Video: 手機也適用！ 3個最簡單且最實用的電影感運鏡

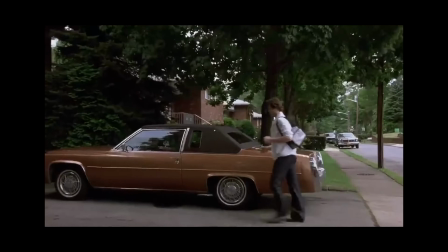(0:00)
運鏡絕對可以說是在電影或者是在任何影片中一個非常非常重要的一環
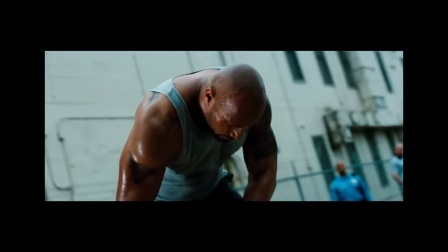(0:06)
一個絕對不可或缺的一環那一個好的運鏡呢可以幫助你更好的去描繪你畫面中的故事或者是幫助你更好的體現畫面中人物的情緒相信各位可能或多或少都聽過一些不同的運鏡
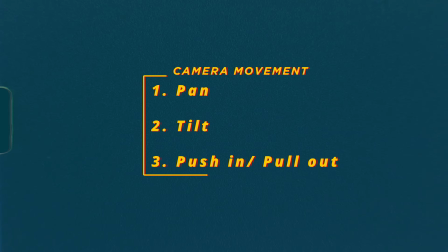(0:22)
比如說什麼Pan Tilt Push In Pull Out等等非常多非常多的運鏡那在今天這部影片裡面呢我會跟各位分享三個
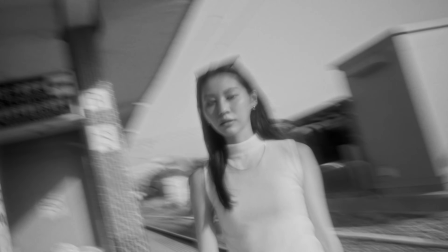(0:32)
我個人接案或者是自己在拍那種人像創作影片的時候呢最喜歡、最實用、最簡單的三個運鏡Alright不過在影片開始之前如果你是第一次來到這個頻道的朋友我是Jason我是一名自由接案攝影師然後呢我的影片都是一些跟攝影啊錄影相關的內容那我會把我的作品都放在IG上面所以如果有興趣想要知道我在幹什麼的朋友歡迎各位去check it out我在講什麼?check it out那在影片之前呢我還是想喝個咖啡其實我一直以來都蠻想做一個這種運鏡類型的影片不過呢礙於我覺得我的素材庫還不夠的關係呢我就沒有出這個運鏡教學、運鏡相關的影片不過今天就是各位你們終於等來了這一天然後我終於把這部影片做出來了OK所以今天這部影片我就要跟各位分享三個最實用且簡單的語言鏡Alright首先第一個就是他應該算有兩個語言鏡也就是Push In跟Pull Out那中文的話叫做推進跟後退幹等一下我怕我一直在那邊講英文然後一堆人又要說我是假ABC雖然我根本不careAlright 反正呢我等一下都會講 push in 跟 pull outAlright 首先我們講第一個 push in這個運鏡的達成方式呢很簡單
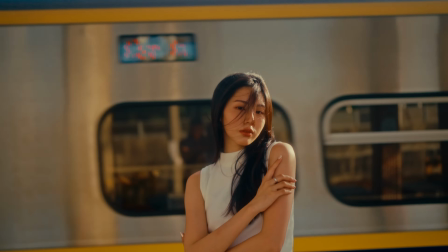(2:00)
就是用你的手機或者相機緩慢的往前或者是往後
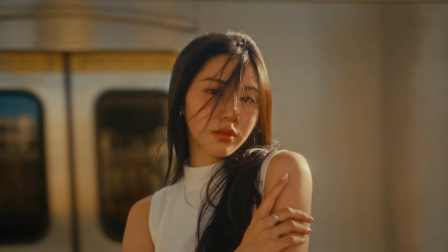(2:05)
對 就這樣子非常非常的簡單這個運鏡的好處就在於說
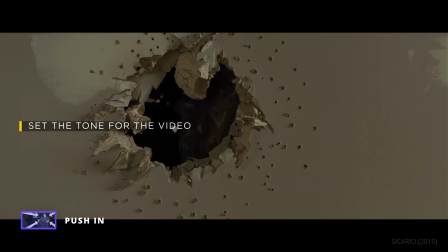(2:10)
它可以很好的幫助你 set a tone for the video幫助你設定你影片的基調
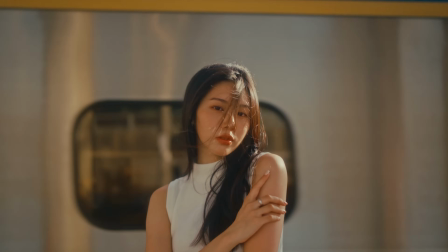(2:18)
應該可以這麼講比如說這個畫面通過緩慢的往前呢讓觀眾有一種跟著運鏡進入影片中畫面的感覺
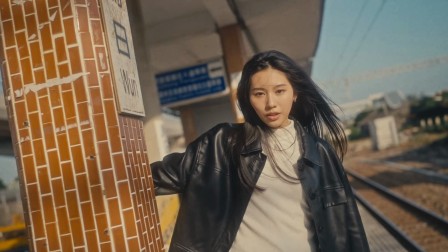(2:26)
去感受到畫面中的這個情緒然後讓觀眾就是準備好說喔!影片要開始囉畫面開始進去囉你會更把你的專注力跟你的這個FocusFocus在這個畫面中的人物的臉上
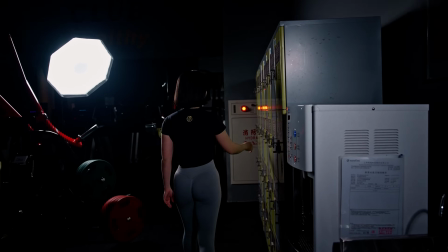(2:44)
或者是Focus在人物上面因為我就已經用憑著運鏡告訴你說說來各位看著他因為我的運鏡已經告訴你了
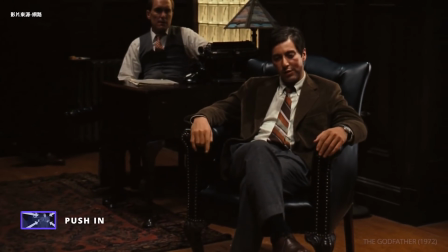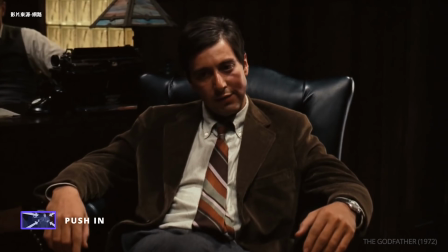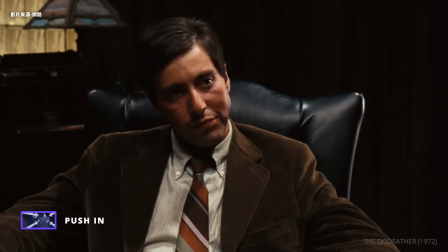通常這種運鏡都會放在影片的開頭比如說有一個很經典的The Dark Knight也就是蝙蝠俠黑暗騎士裡面開頭這邊呢他是用一個緩慢的Push
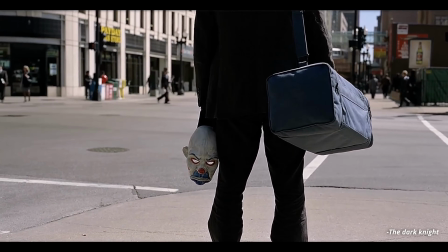(3:25)
in鏡頭來帶到這個小丑然後這時候小丑他是背對畫面的然後手上拿著一個小丑面具這個Push in我覺得是一個非常影史上非常非常經典的一個Opening scene他非常很好的膠帶整部這個電影的這個怎麼講
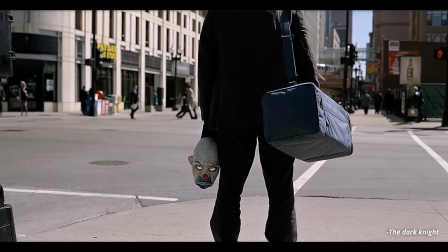(3:42)
基調就是一個很神秘就是這個小丑他也不讓你看到他的臉他只是拿著一個小丑的這個面具然後讓你覺得說OK我們現在這個畫面的主角是他了OK, something's gonna happen的感覺這個鏡頭呢長達8秒
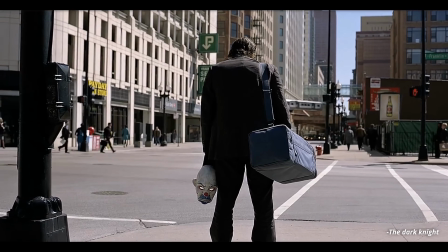(3:58)
他就是用這個push in再把觀眾帶入到這個畫面裡面
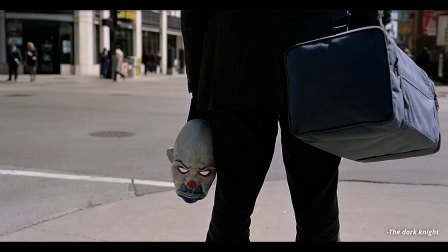(4:04)
他的用處在於強調一個時刻告訴觀眾OK這裡很重要
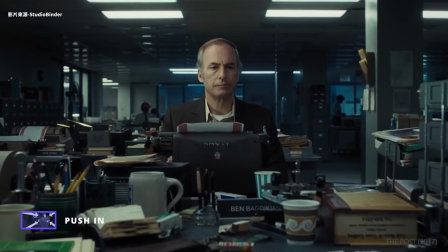(4:08)
來這裡仔細聽清楚喔你可以push in人物或者是細節、物體甚至是字你可以透過Push In將觀眾的視覺引導到特定的物體那當你在使用Push In這種運鏡的時候建議各位你一定要使用忍者步並且就是拿著你的相機的時候要夾好你的身體你才不會運鏡的時候會有那種來自身體傳來的這種抖動當然如果你刻意想要有一點點這種CAMERA的Shake的話幹CAMERA SHAKE的話其實也無妨但是不要太過晃而Pull Out這個運鏡方式呢跟Push In是完全相反的因為Push In就是往前那Pull Out就是往後
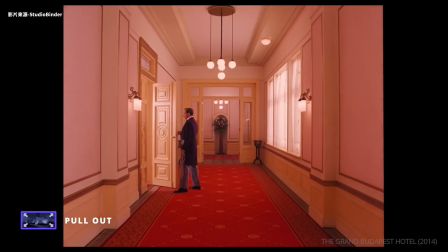(4:49)
有點抽離的感覺這種運鏡方式呢會讓你與畫面中的角色有一種斷開連結的感覺
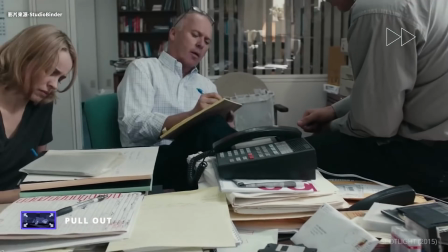(4:56)
就是它可以用來揭露畫面中的其他東西
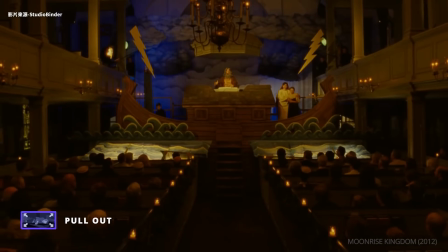(4:59)
比如說景 比如說人物Pull Out這種運鏡呢它可以傳遞出一種孤獨以及這種儀器的感覺
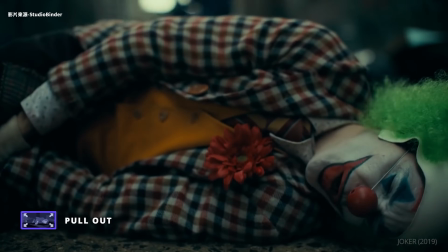(5:06)
像我很喜歡的也是小丑The Joker就是新的Hakim Phoenix演的那一部小丑
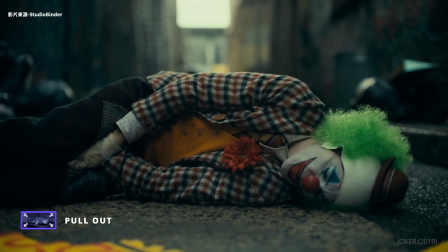(5:11)
他裡面有一幕是Arthur他被一堆小朋友扁了之後把他的東西都搶走
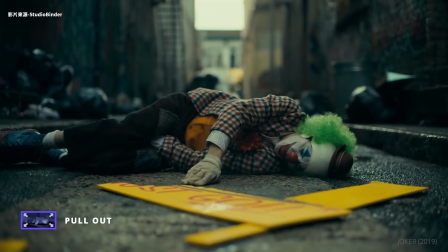(5:17)
那這時候的畫面定在他的...他躺在地上嘛然後鏡頭緩慢的向後退
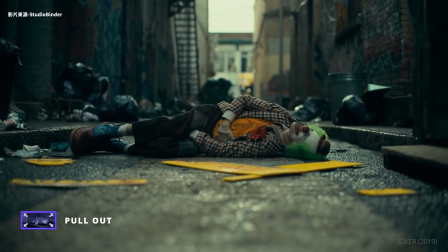(5:25)
那各位你想像一下如果這裡的畫面你用Push In的話讓鏡頭緩慢的聚焦到Arthur的身上你會覺得這裡的這種運鏡方式可能會讓觀眾對Arthur產生一種聯名感
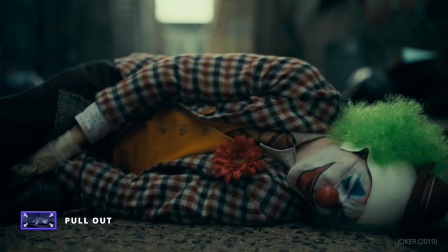(5:39)
就是想要去關心他 想要去幫助他的感覺而這裡巧妙的沿用了Poll Out的手法
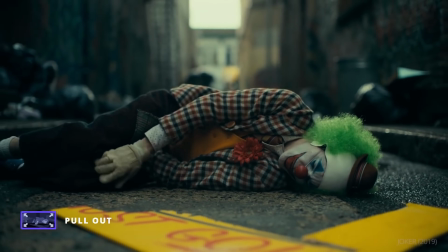(5:46)
讓觀眾產生一種抽離感有點像是我們跟著畫面
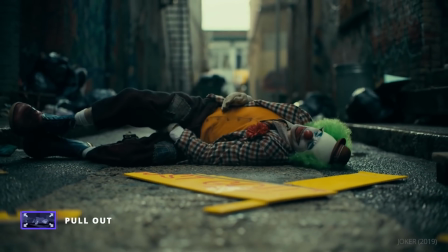(5:51)
我們跟著這個世界一起遺棄了Arthur讓他就是倒在那邊自身自面然後把自己跟這個世界跟Arthur抽離出來的感覺簡單來說Push In是要讓觀眾產生代入感
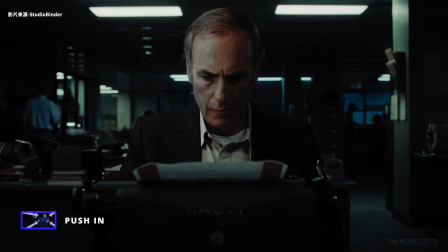(6:05)
讓觀眾知道說OK 影片要開始了我們要做好我們要就是準備好看畫面中發生的一切
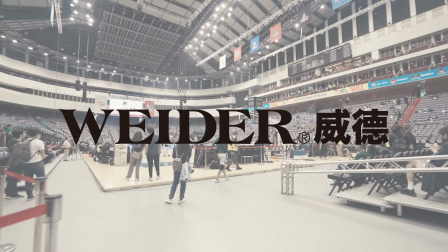(6:12)
那通常我都會放在可能影片的一開始幫助這個影片就是設立他的基調那Pollout這種運鏡方式呢大部分時間我都喜歡比如說上按的話我都喜歡用在結尾讓觀眾有一種OK OK我經歷了剛剛所有的事情現在影片要結束了我知道了我要抽離了這種感覺Alright 第二個運鏡方式叫做ArcShot或者是你可以叫它環繞...
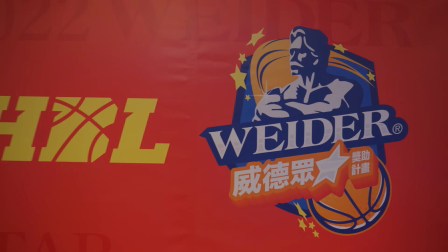(6:40)
環繞?環繞運鏡這個運鏡方式呢是我在接按拍攝的時候最常使用的它理論上就是讓一個被射物成為原型然後你以它為原型進行一個...一個這樣子的環繞運鏡的感覺特別是在拍攝活動紀錄的時候呢我很喜歡用這個運鏡第一它非常簡單相較於Push In跟Pull Out更有這種動感
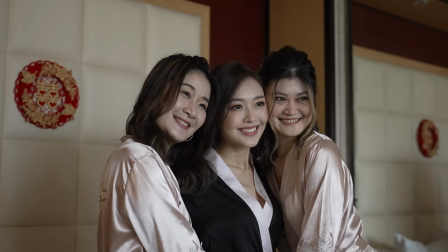(7:03)
那它的好處就在於說它可以更好去展現出這種空間感或者是讓觀眾更focus在畫面中的主體身上
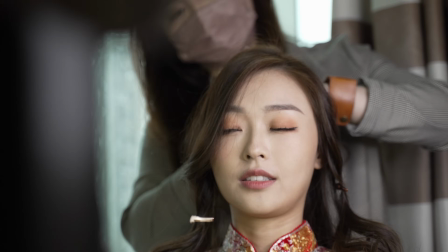(7:10)
因為比如說像是push in的話我個人認為代入感有一點點太強了如果你在商業影片裡面或者是活動紀錄裡面你一個勁的使用push in的話
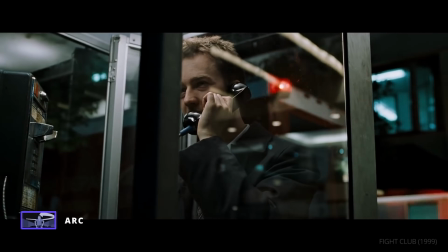(7:21)
我覺得觀眾會感受到太多情緒畢竟你的可能上按影片啊你並不想要讓觀眾代入感這麼強當然取決於你影片想要設立的基調但我大多數時候都會喜歡使用這個Orbit Shot或者是Arc Shot那另外呢我在拍攝這種人像創作影片的時候呢我偶爾也會喜歡放一些這種Arc Shot有時候呢也可以透過跟Model朝著不同方向去進行運動比如說我朝這個方向去進行運鏡那Model朝我的反方向去可能移動
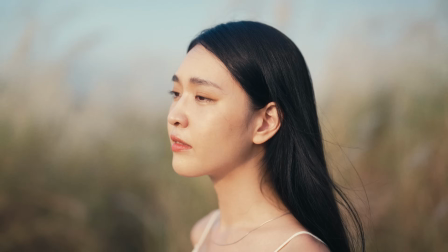(7:52)
或者是他的臉去進行移動這樣會產生出一種交錯感更有為畫面增添出更多的這種動感那注意喔如果你是想要用Arc Shot的話呢它其實跟忍者步有一點點像但是我通常都會以可能一隻腳為這個支點然後以膝蓋去進行移動你不要用身體去這樣走因為這樣走的話你的很多這種因為你在側向移動的時候呢